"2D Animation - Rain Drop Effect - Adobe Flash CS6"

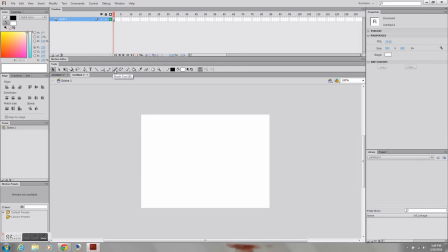[0:01]
Okay, this is going to be a raindrop effect. And I'm starting by selecting a black and white gradient, linear,
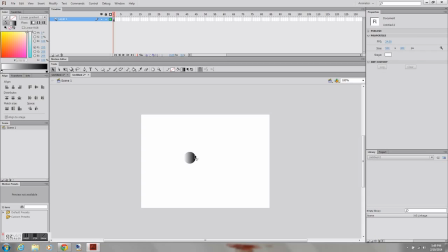[0:18]
and I just created a circle, and I'm using this the arrow tool, the selection tool, to just shape it into the shape of a raindrop. You could just draw it in, it doesn't matter, but this way works just fine.
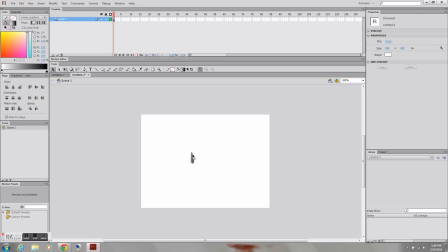[0:37]
So I'm going to go over on this how to make a raining effect. Takes a little work for the timing. This is just one. I'm converting this raindrop into a symbol, and I'm making it a graphic
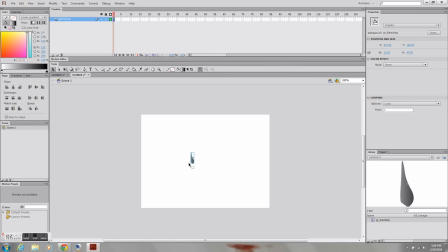[0:58]
and naming it gr_raindrop because it's a graphic symbol. I'm going to first just go over on the stage how to do this on the main timeline, and then I'm going to nest symbols so that it will
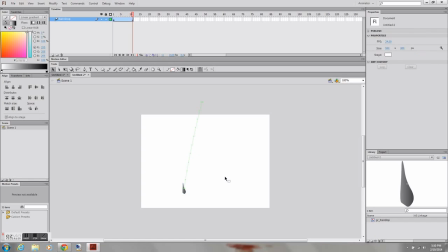[1:16]
I can just reuse it constantly and have multiple raindrops. For this effect to work really well,
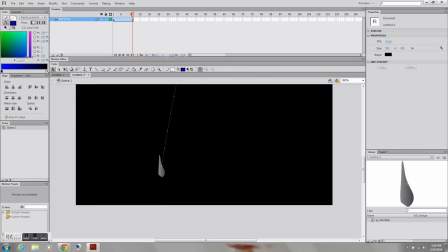[1:26]
you're going to want to have multiple instances, so you're going to want to have like a few different raindrops, probably like 5, 6 at a minimum. And all I'm doing here is I'm just changing the color of my raindrop.
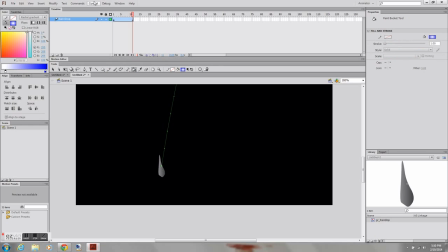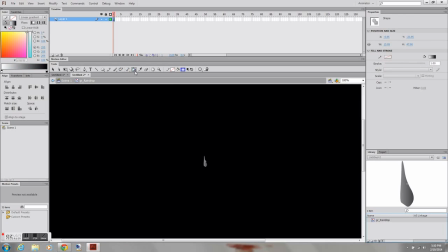[1:47]
And adjusting the color like so.
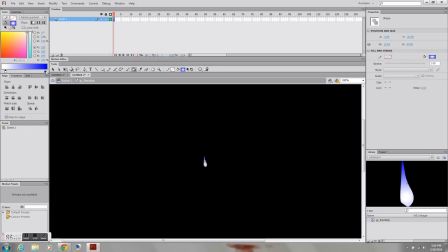And I'm just toggling around to make it look like it has a little bit of a lighting effect on it.
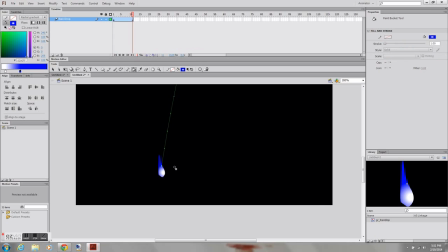[2:12]
So I got this raindrop,
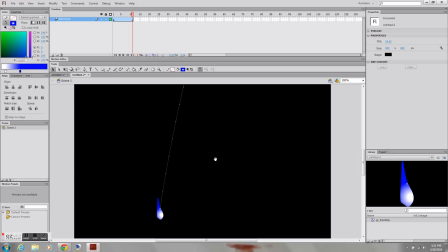[2:18]
and
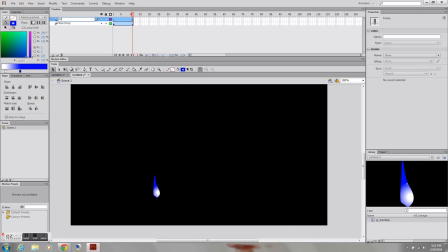[2:21]
now I'm going to create a ripple. So when it makes contact, it looks like it's landing either in a puddle or a lake, and I'm going to create a splash as well.
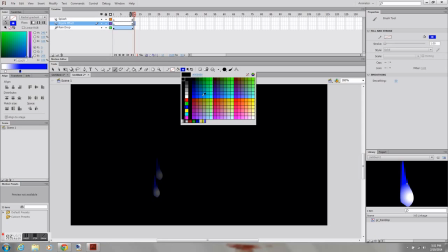[2:35]
I turned on the onion skin tool, and I'm just selecting a blue color,
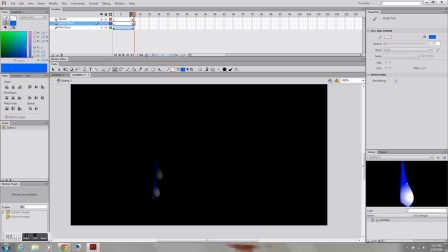[2:43]
and I'm going to begin drawing the ripple effect. And all I'm doing is I'm just hitting F7 to insert a blank keyframe, and with the onion skin tool I can see the previous frame before that.
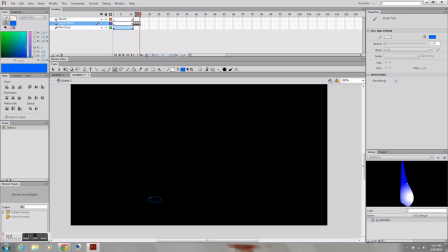[2:59]
And now I have the start of my ripple effect, and I'm just giving it, I'm not making it like perfect circles, I'm giving it a little bit of a jagged line around it. This is something that I'm doing fairly quickly, but it to get the
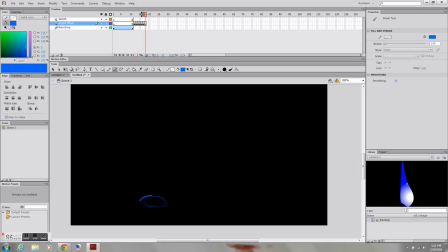[3:18]
right effect, you just gotta have like the right timing to the drop of the raindrop itself, and that would depend on like the speed and momentum of the drop making contact with the water.
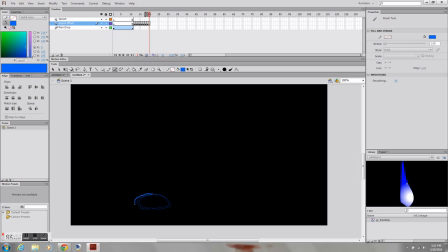[3:34]
And I'm just gonna keep drawing circles that are slightly larger than the next one, and then I'm gonna have just like a kind of a dash line to give it the effect that it's starting to fade away, or ripple away.